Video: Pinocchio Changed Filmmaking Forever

So Pinocchio's just been hoodwinked by these ne'er-do-wells, and he's walking down the street.
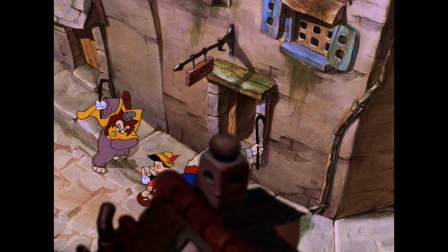499s
Look at the foreground elements and how they're in shadow.
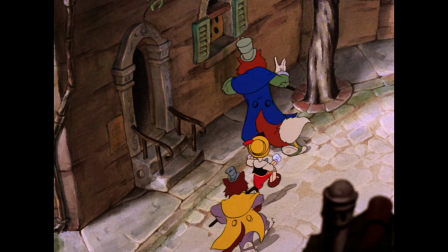502s
This is a bright day, but we've got the foreground elements in shadow and ominous feeling here as he's going off to do something.
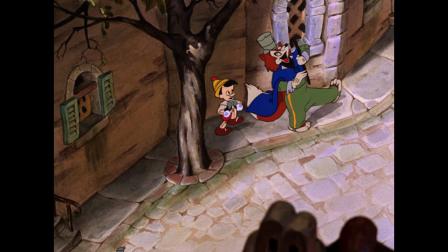510s
We're like, oh, don't go with these guys. We're on a long lens and the camera is panning through this little town.
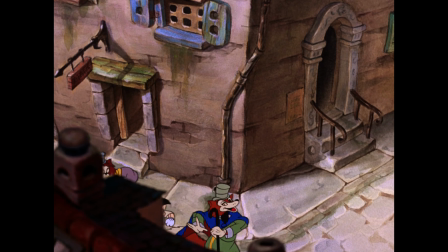518s
And look, oh wow, I'm gonna stop it here. I love this. This is so real. The characters are like barely in frame. They're being covered.
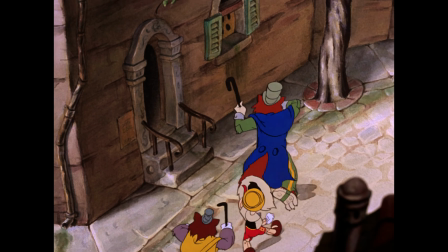529s
Oh look, oh they're just at the bottom here. We're panning across with a long telephoto lens.
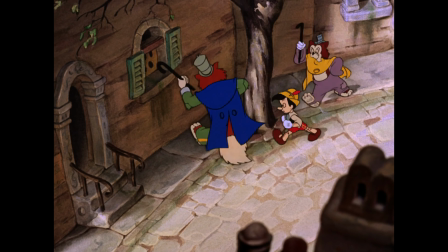536s
Oh, they go out of the frame, they go in the frame. It's pretty loose. It's almost documentary style.
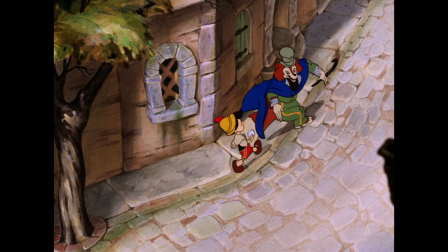541s
And we're spying on these characters from hundreds of feet away, above the tree,
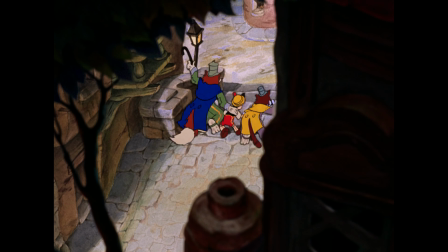547s
and as they go past here down the stairs, now most of the frame is filled with these foreground elements, and we got our little guys walking away. Lastly, I want you to pay attention to what direction they're walking.
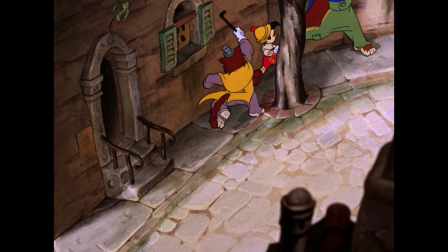559s
They're walking screen right, and that is very important that they planned ahead and did this correctly.
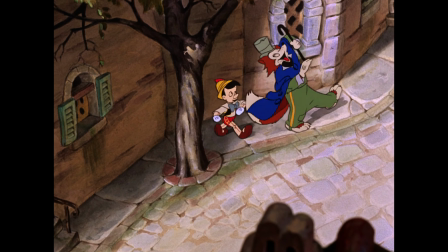564s
Whenever Pinocchio in this movie is going off towards adventure or danger, he's walking screen right.
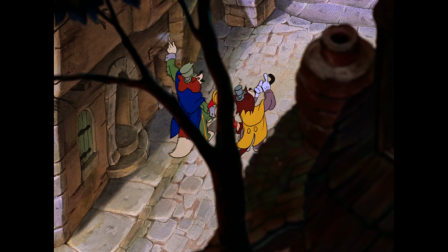570s
When he's going home, he's walking screen left. I'm blown away by this. Very imaginative. I would not have ever thought of this camera angle.
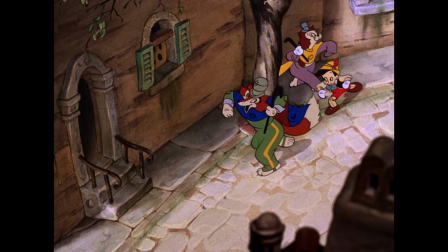580s
And when I saw this recently with my daughter, I saw this shot and I'm like, I have to make a YouTube video about this. This is like really cool stuff. Now, one of the main characters in this movie is this little cricket, and so by necessity,
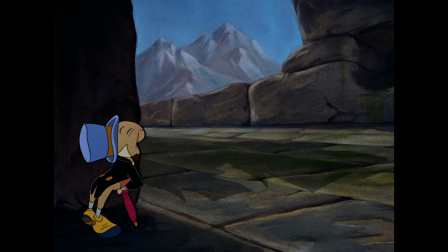594s
we have to go down to his angle. And so there's a lot of unique perspectives in this movie,
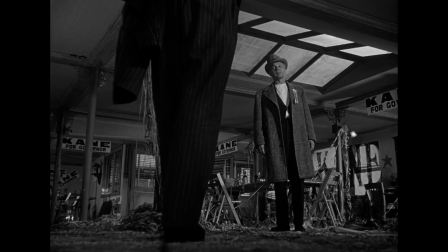599s
which I think is great because at this time, you know, Citizen Kane had dug the hole in the ground and had that low shot around this time.
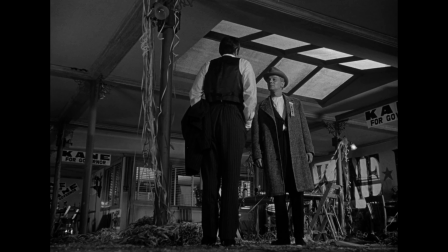607s
But it was not normal to put the camera in these weird places.
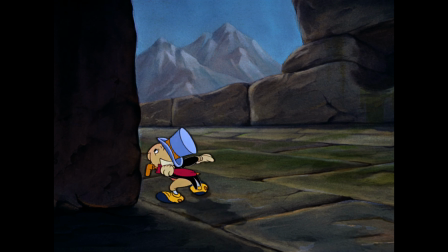611s
And so animation is doing what it does best, which is telling a unique story that isn't told any other way.
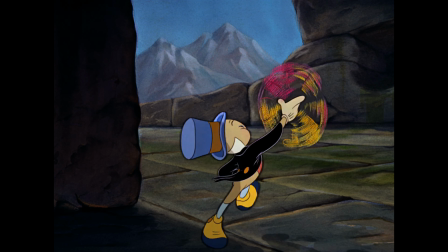618s
This is the best way to tell the story. Live action can't do this. That's why animation was so special.
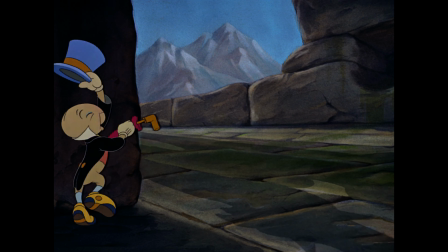624s
So the camera's on the ground here. We're with our little cricket character, and look at the shadows going past the characters.
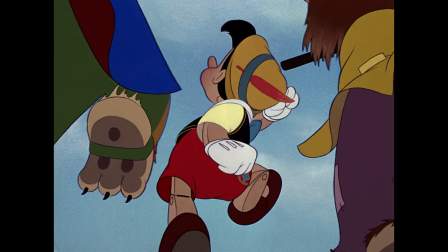632s
And look at this point of view shot. Under their feet.
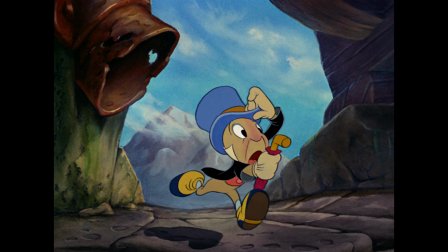639s
How would you film this if it was live action? An animator had to think, okay, I would be on the ground looking up, and they had to imagine what this would look like. And then they had to animate it. But what a unique perspective here. We got the sky above them, very convincing.
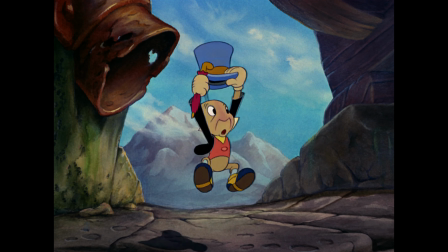656s
Now we're on his point of view, going back, and look at this, the shadows.
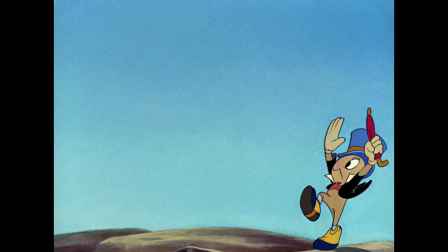660s
This movie does such a good job with the shadows. Animating shadows must be incredibly difficult.
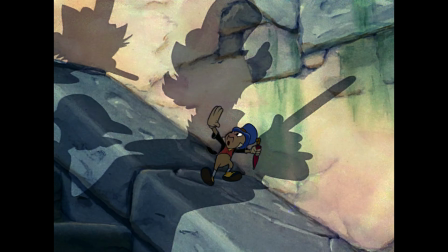667s
You've got all of these different surfaces, but I love the shot that we're following this guy, and look at this angle.
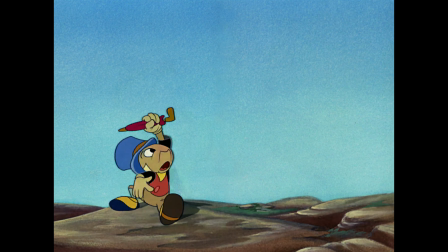674s
We're back by the feet again.
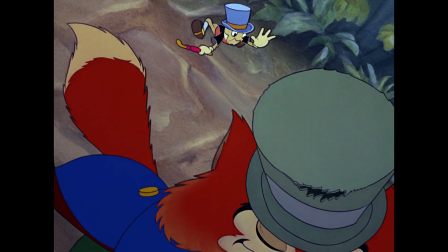676s
Grass is going by us on this little cobble street, and now we're on the hat, a close-up of this moving shot.
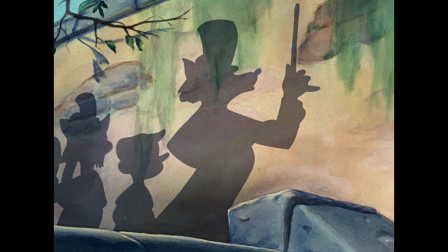683s
Every single shot in this sequence is unexpected, imaginative, unique.
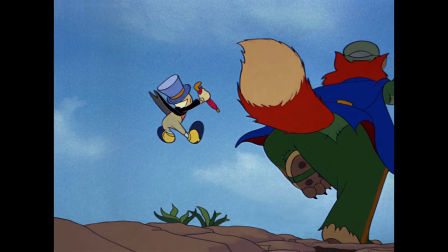691s
We're putting the audience in a unique place. People watch movies to be put into situations and to be given perspectives that they are not normally acquainted with.
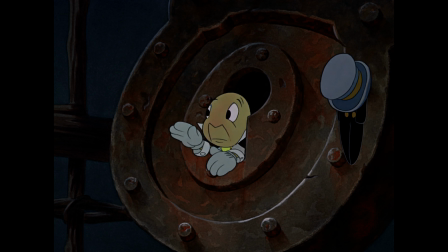707s
And so that's why this next shot is so impressive. They're like, oh, you know, he's gonna pick the lock for him.
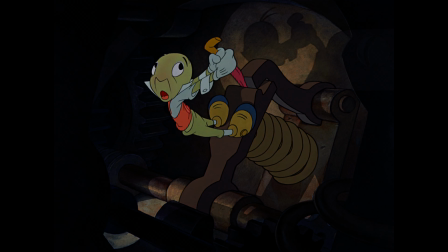714s
And someone on the Disney team, I don't know who it is, goes, oh, let's go inside of it.
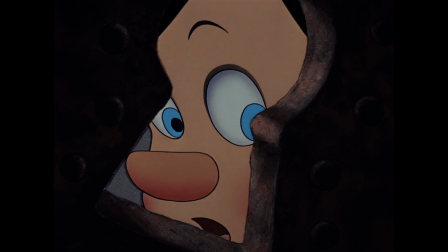719s
Let's go inside of a lock. And they're like, oh, we can't do that with live action.
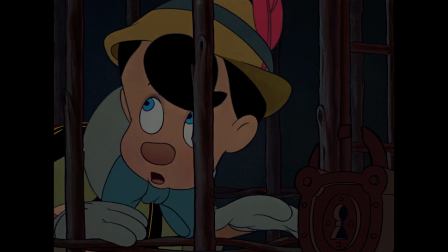724s
No one's ever seen that before. Let's go inside of an old, dirty,
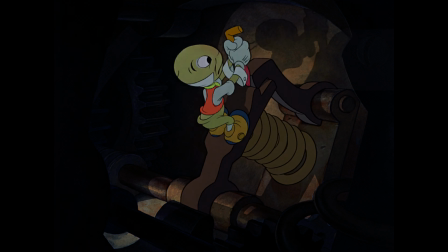729s
dark lock and see a big eyeball looking through the keyhole. Again, unique perspectives. What a smart thing. So there's something unexpected in this scene. This is not about a camera angle. This is just something else.
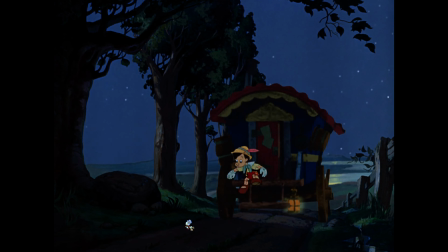746s
Look at this wagon. When I saw this, I was like, oh, no, that's not animation. That is film that's been colored. And I was like, okay, so they built a wagon and they filmed it in the right angle here.
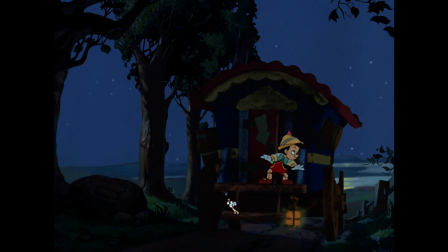759s
And then they colored it in post and kind of put it in with the footage because they didn't want to animate a wagon.
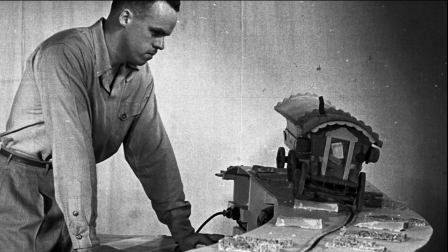764s
And that's what my guess was. And I was right. I watched the behind the scenes. It was not a full-size wagon.
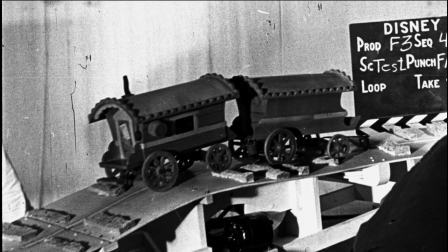770s
This was a model wagon made just for this movie.
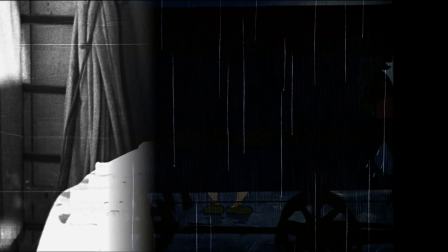773s
Then they matched the camera and they were able to color it in post, paint over it and kind of make it look like it matched.
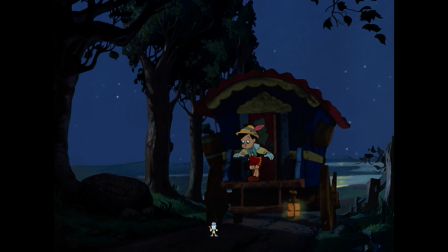780s
I thought that was really smart. Okay, here we have another point of view.
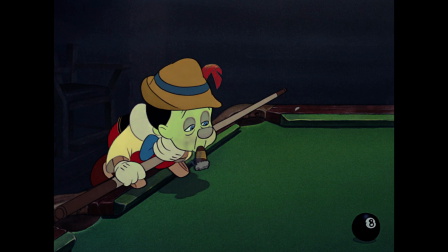785s
He's been naughty. He's a drunk kid, I guess, in a Disney movie.
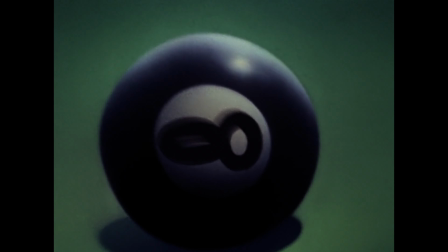790s
He's like completely wasted. He's been drinking all day, and now he's smoking. And oh, he's trying to look at the 8-ball.
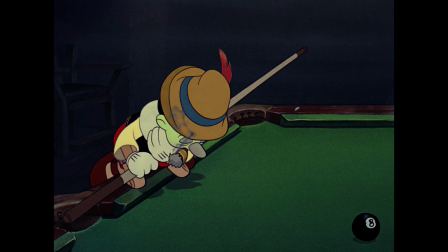796s
Oh, someone's like, hey, let's see his perspective and let's make it look like he's drunk.
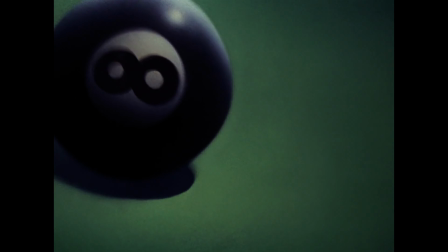800s
And the 8 can kind of be like morphing. First of all, how do you even animate this?
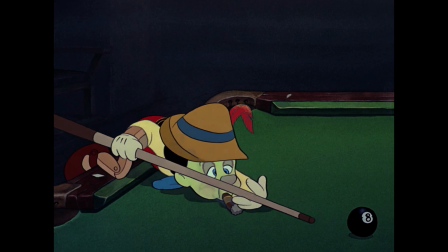805s
It's beautiful, very well done. But look at that 8 morphing.
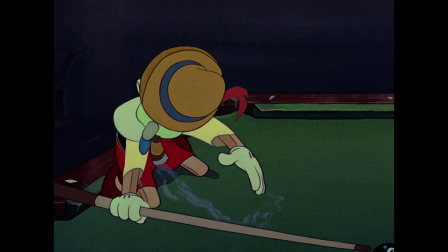811s
Give you a little point of view shot there. Put you right into his, and then his eyes roll like marbles. What a silly idea. Look at this scene here. So they do leave this room screen right.
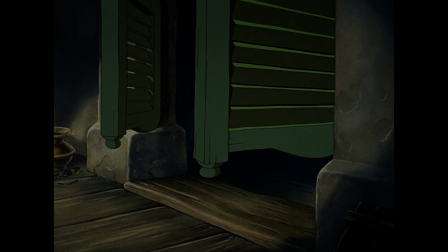824s
But then the next shot, which is unconventional, is screen left.
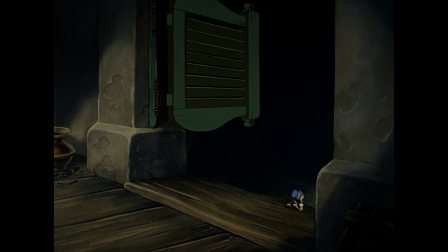829s
Normally you'd see someone running out of a door screen right, and you'd assume the next shot would be screen right to continue that action.
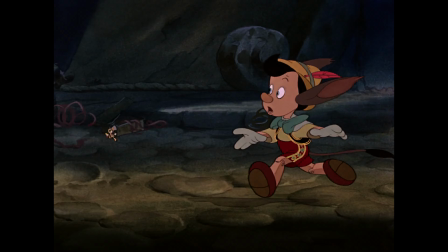834s
But they've turned around now, and they're going towards safety. They're running screen left, back to the house.
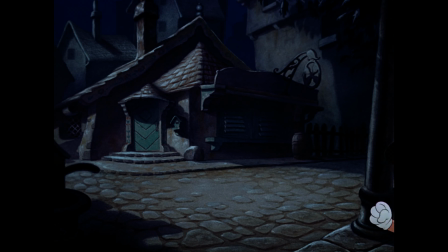840s
You'd never think about it watching this movie, but it definitely helps keep track of geography throughout the whole thing. Well, I hope you enjoyed this little YouTube video. Thank you for paying attention to Pinocchio with me for a few minutes.
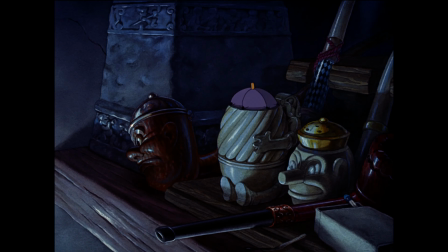854s
I think old stuff like this gets forgotten, and there is a cinematic language and a cinematic history that's embedded
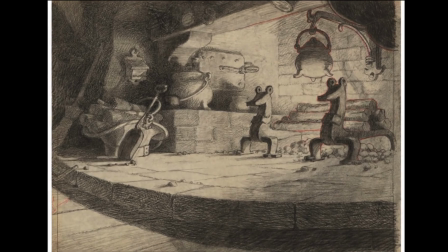862s
in older films like this that is built upon over decades to where we are now.
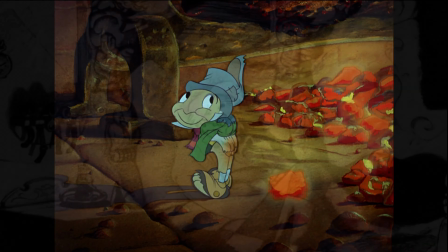867s
And once again,
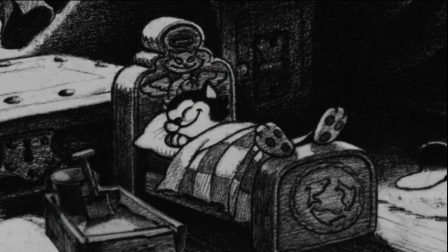869s
I'd like to say that we are in an interesting time now where AI can make a whole shot for us.
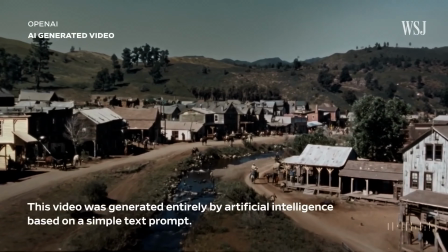877s
Computer animation has just become so good,
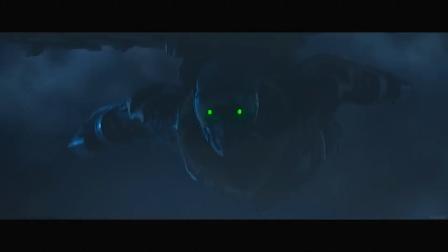880s
and the effects in movies are so top level now that we don't care anymore about that.
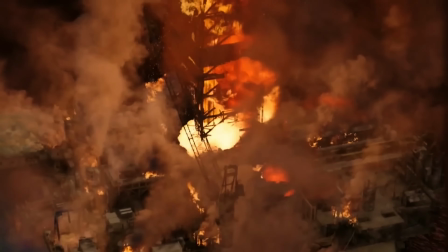888s
Audiences don't care about that at all. What we care about is artistry and fantastic storytelling,
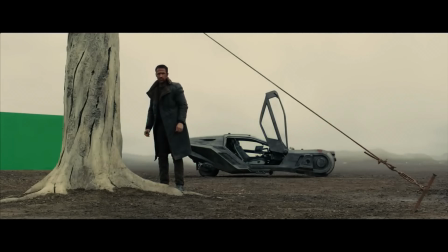898s
which still is a tall order, but Hollywood's all grown up. The movie industry is all grown up now.
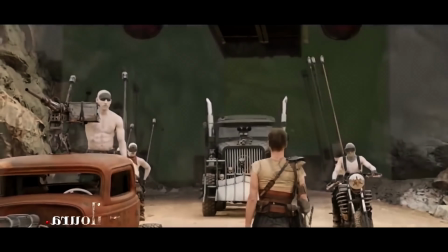904s
For the time being, the movie industry is a 40-year-old who sketches something and shows it to you, and you go like, yeah, great, like you're 40. I expected that. So if you enjoyed this video and you want to watch more videos from Epic Light Media, feel free to watch more videos from Epic Light Media. That's fine. Leave comments, engage with us, whatever, but don't subscribe. Our channel does not accept new subscribers. We don't want new subscribers. Thank you.